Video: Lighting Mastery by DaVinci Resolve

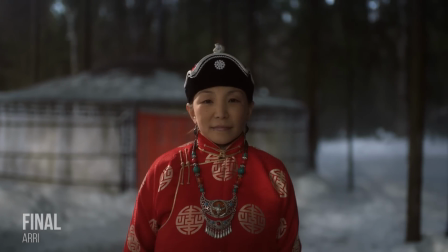(0:00)
In this video, I will show you a very simple and cool color technique how to improve your shot by additional light point to the frame,
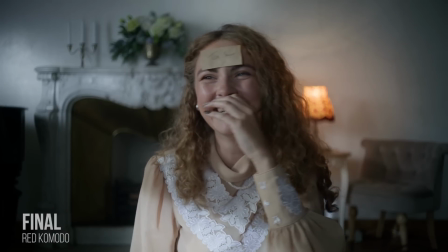(0:08)
using only native tools in DaVinci. As a cinematographer,
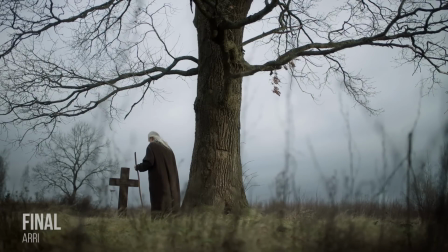(0:13)
I always strive to create emotional and attractive shots that are able to intensify story and director's work.
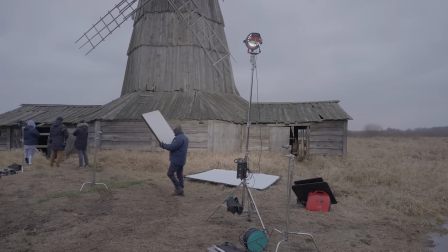(0:21)
However, while working with the final materials, I sometimes realize that the certain shots need to be improved with color correction.
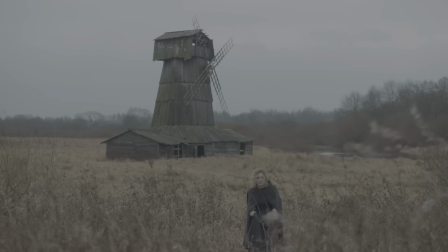(0:30)
And I'd like to share one amazing technique that involves working with lighting during post-production.
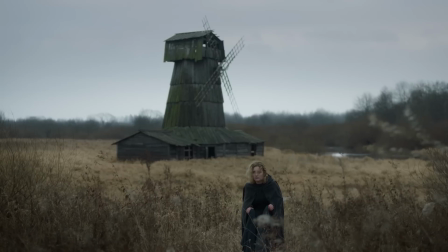(0:36)
I will use DaVinci Resolve as my primary tool for color grading.
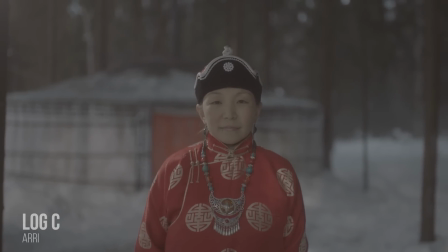(0:41)
Okay, I want to show you this shot and how it can look more volumetric.
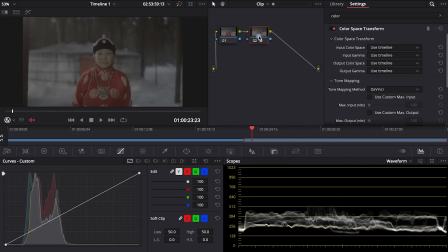(0:46)
To begin the color grading process, we first need to convert the footage to Rec 709, which involves selecting the appropriate input color space and gamma.
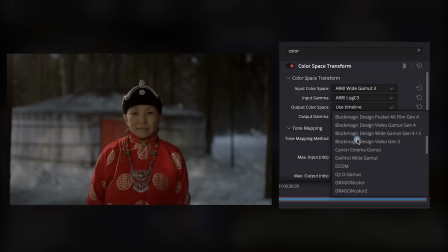(0:58)
Whenever I work with any camera, I try to find a manual from the camera developers, such as Arri, Blackmagic, or Red. This helps simplify the workflow and assures that I selected the right parameters for converting the footage.
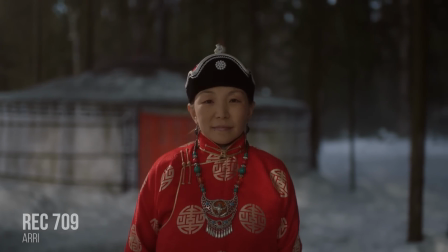(1:16)
Okay, now we have the colored, converted footage, but there are a few things that I don't like about it.
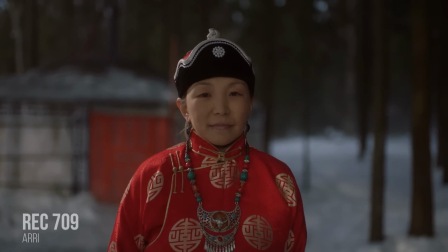(1:24)
Firstly, there is a lack of contrast, making the background appear flat and monochromatic.
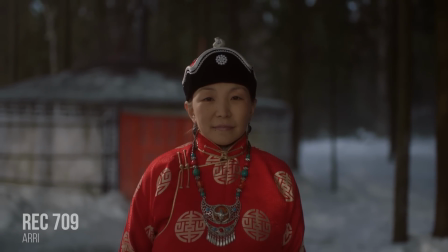(1:30)
Additionally, the bright background in this shot is the only area that stands out,
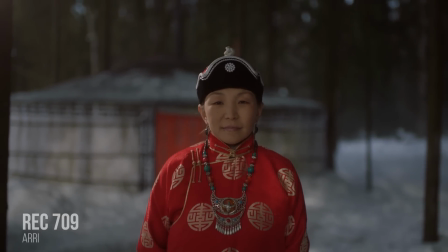(1:36)
and it looks strange since we can see the source of the light.
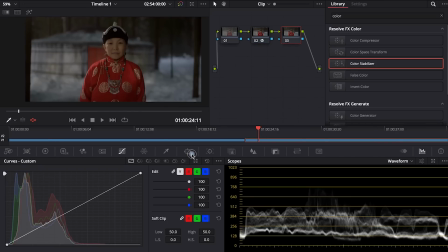(1:41)
To address these issues, I suggest creating a few light areas in the background using masks. By adding a few points to simulate daylight and introduce additional light tones among the dull gray background, we can better match the bright background on the character.
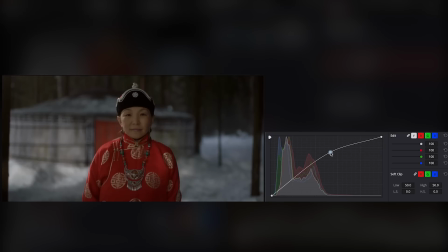(2:00)
It is important not to make this light area look unrealistic.
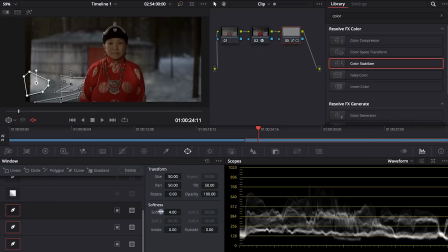(2:06)
So I try to blur the borders to avoid drawing too much attention to them.
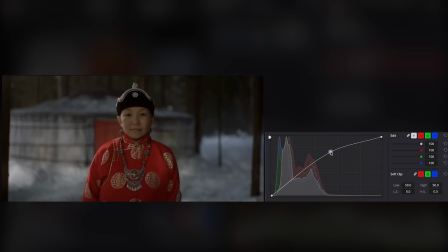(2:12)
Additionally, the brightness of these light areas should not be too high, as we want them to look natural.
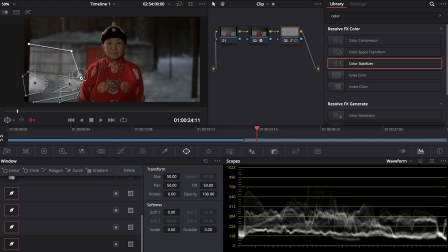Okay, let's track in each mask using Native Tracker.
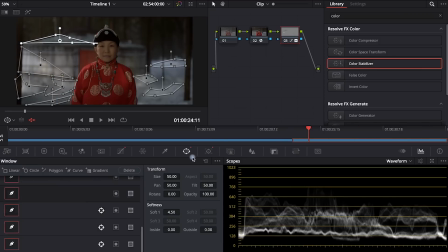(2:36)
Our goal is to avoid drawing too much attention to the light in the background. Therefore, it's better to slightly underlight the area these masks instead of overlighting them.
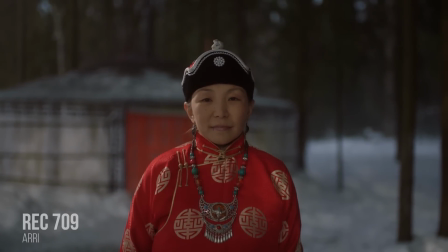(2:50)
Okay, let's make this shot more contrasting by adding negative fill.
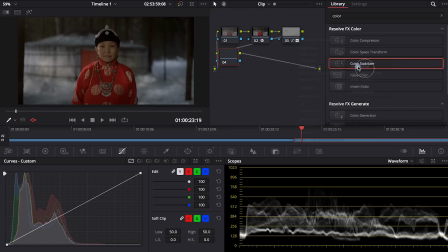(2:55)
This way is quite simple to add some light or dark areas because we have a slow and smooth camera movement,
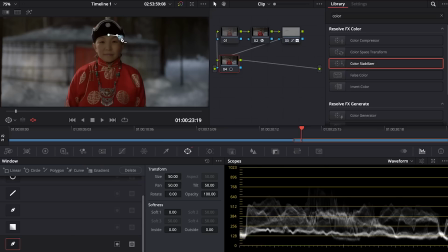(3:01)
which makes masking and tracking a little easier. To create an additional note, let's make a shadow side to the character by means of mask.
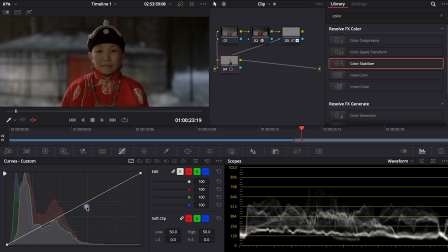(3:11)
We have the ability to use any tool to make this area darker, but I prefer using a curve adjustment.
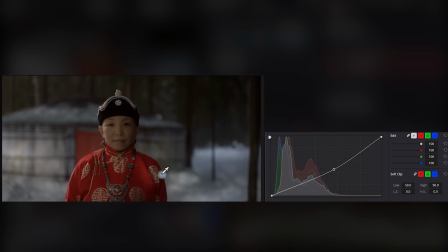(3:18)
I turn down the midtones to make it a little darker. Then we track this mask.
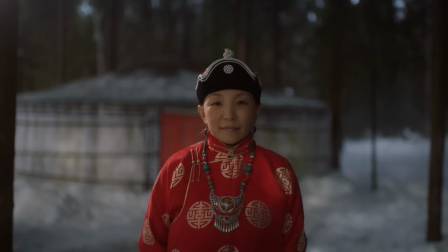(3:27)
We were able to create a dark side without a negative fill frame,
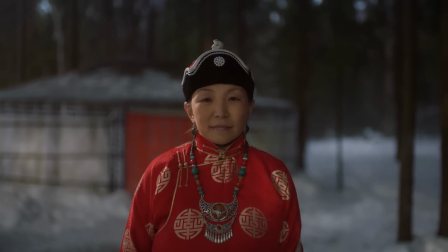(3:32)
saving us at least 50 minutes of setup time on the set.
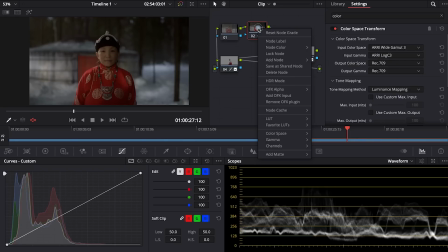(3:39)
To make it even more realistic, we can select the light tones by qualifier tool
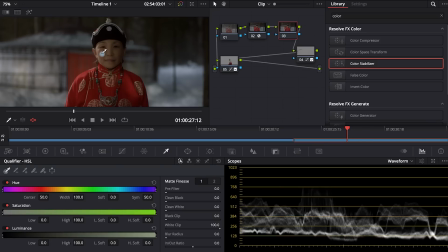(3:46)
on the face and increase their brightness slightly, which will further enhance the contrast between the light and shadow areas.
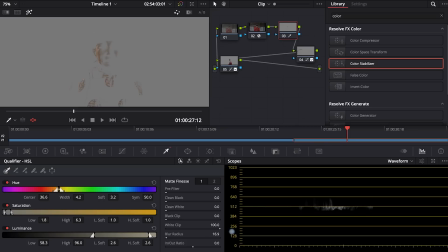(3:57)
In our case, this tool is suitable for skin tones since there are not many colors in the scene that resemble skin. By using this tool, we can avoid making a mask and tracking it.
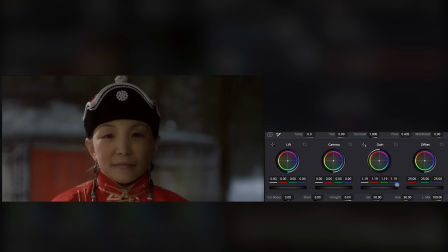(4:09)
Turning down the midtones can make the skin appear more dense, while pulling up the light tones can make the skin look more contrasted.
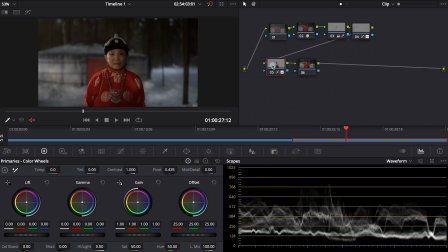(4:23)
Having bright areas on the land and trees, while the sky has a dull tone, can look strange. We can fix this by using the qualifier tool to select and intensify the bright areas between the trees,
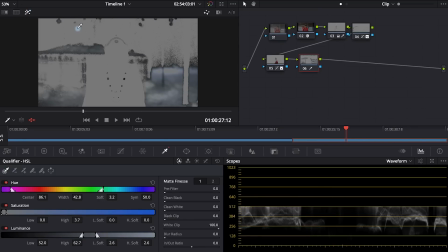(4:37)
and then cut out the extra areas using a mask.
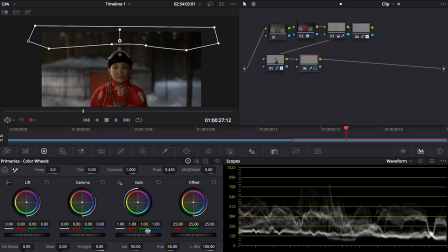(4:53)
By brightening the top part of the image, you can enhance the overall contrast and create more dynamic and visually interesting shot. Just be careful not to overdo it, as it can make the image look too artificial and unnatural.
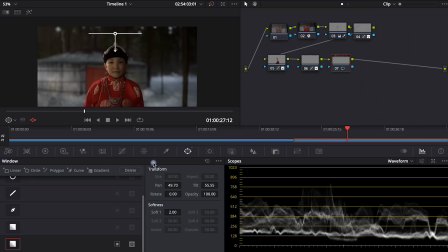(5:08)
Additionally, in the new node, I plan to incorporate a light gradient using a gradient mask on the upper point of the shot.
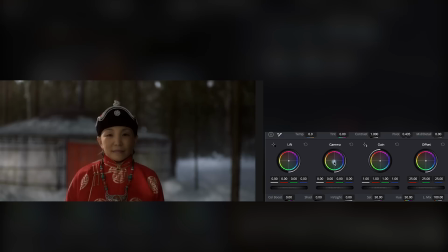(5:16)
This technique will effectively blend light and shadow areas, resulting in enhanced depth and volume within the frame.
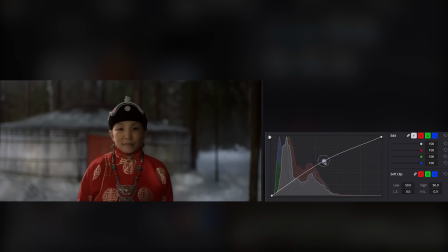(5:25)
Furthermore, I aim to create a captivating cool haze effect in the foreground.
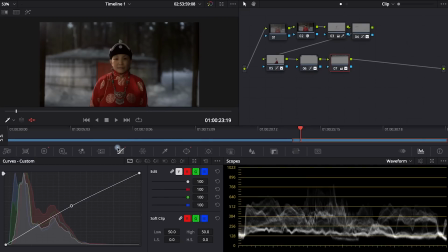(5:33)
And in the final stage of stylization for the whole image, it seems like the white balance is warm for my taste.
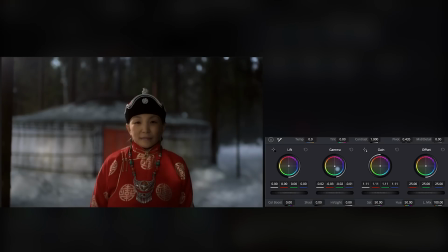(5:42)
To fix this, I adjust the gamma wheel to shift the overall color temperature towards the color side. Additionally, I depend the mid-tones to enhance the contrast between the light and dark areas, creating a more dramatic effect.
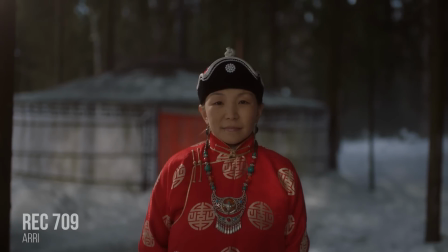(5:57)
As you can see, using free and simple DaVinci Resolve tools, curves,
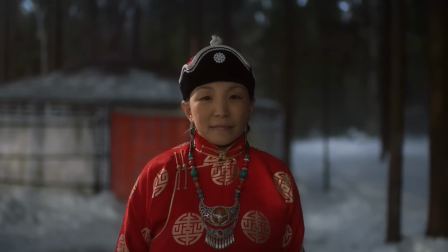(6:03)
masks, tracking, and wheels, we're able to add some light points to make the shot more volumetric.
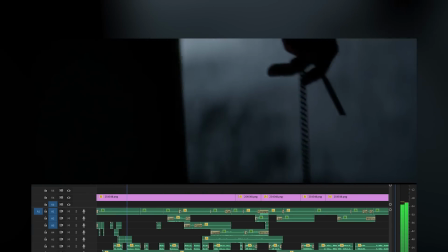(6:12)
When working on my own projects in post-production, I always strive to achieve good sound quality.
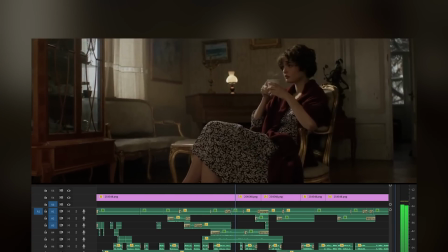(6:17)
To do this, I search for suitable music and sound effects that match the style of the video.
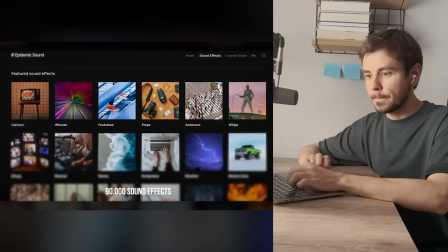(6:23)
Hiring a sound boom operator can be an expensive option, so I prefer to use resources like Epidemic Sound.
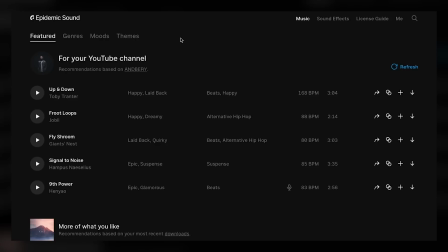(6:30)
With this platform, I can access a vast library of sound effects and music compositions,
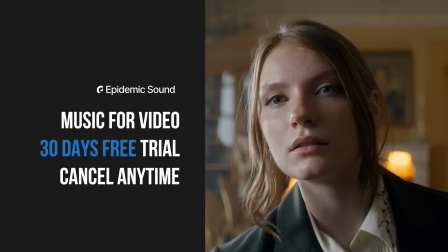(6:36)
which come with a license for use on platforms like Instagram, YouTube, and Facebook.
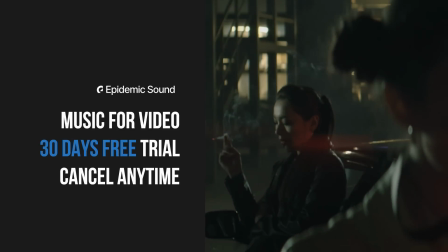(6:41)
Check out the link in the description for a 30-day free trial to try out this
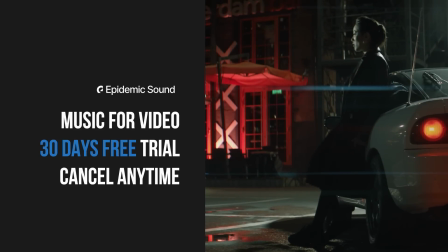(6:46)
amazing resource for your projects to use a professionally composed music and quality sound effects.
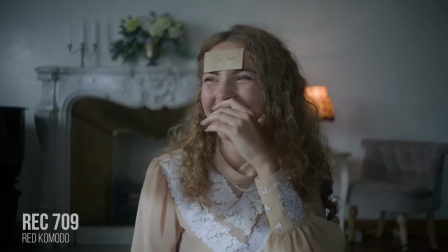(6:54)
Let's work on improving the next footage, which is my favorite. I shot it for my art project, the library.
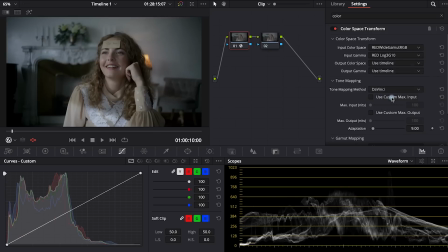(7:01)
During post-production, I thought it would benefit from some additional light points to enhance the volumetric and contrast effect.
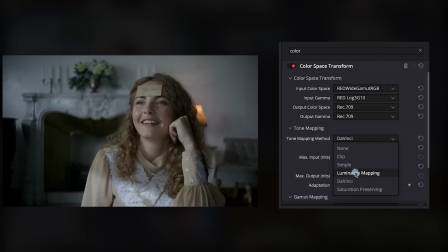(7:08)
To ensure the best color quality, I followed the standard workflow process recommended in the Red Manual and used DaVinci Resolve.
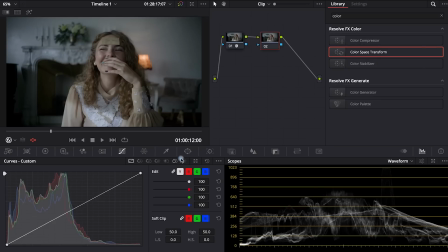(7:16)
In this footage, I like to add a light gradient to a part of the character's body to create an interesting visual effect.
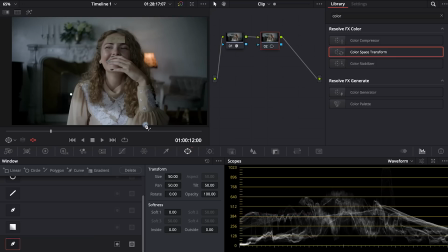(7:23)
I'm a fan of incorporating light areas to provide a variety of lighting,
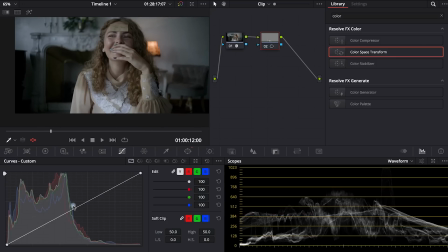(7:28)
midtones, and shadows in the frame, as it helps to make the image more volumetric.
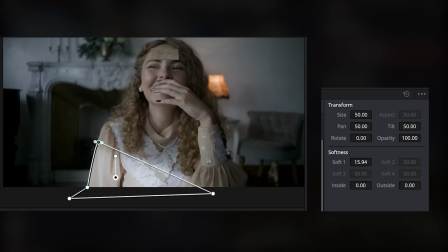(7:34)
I prefer to blur the mask border to make the effect more subtle and less distracting for the viewers. Also, in order to seamlessly attach this mask to the body, we need to perform tracking.
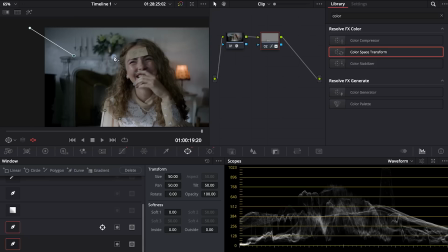(7:46)
Ideally, I wouldn't have created this contrast during filming, but we can still make some improvements in post-production
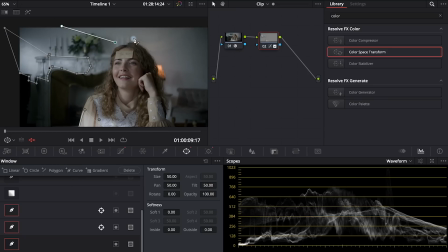(7:54)
to create multiple light points using masks and curve.
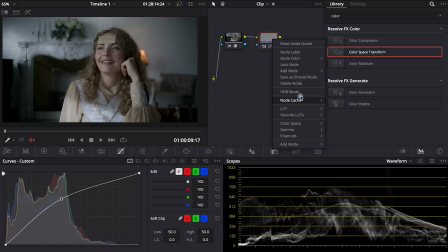(8:00)
Let's also add some light to another area in the shot near the floor lamp. We can afford to do this on our own.
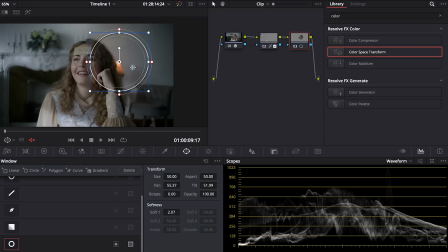(8:07)
I suggest making this light warm to make the color temperature of the lamp.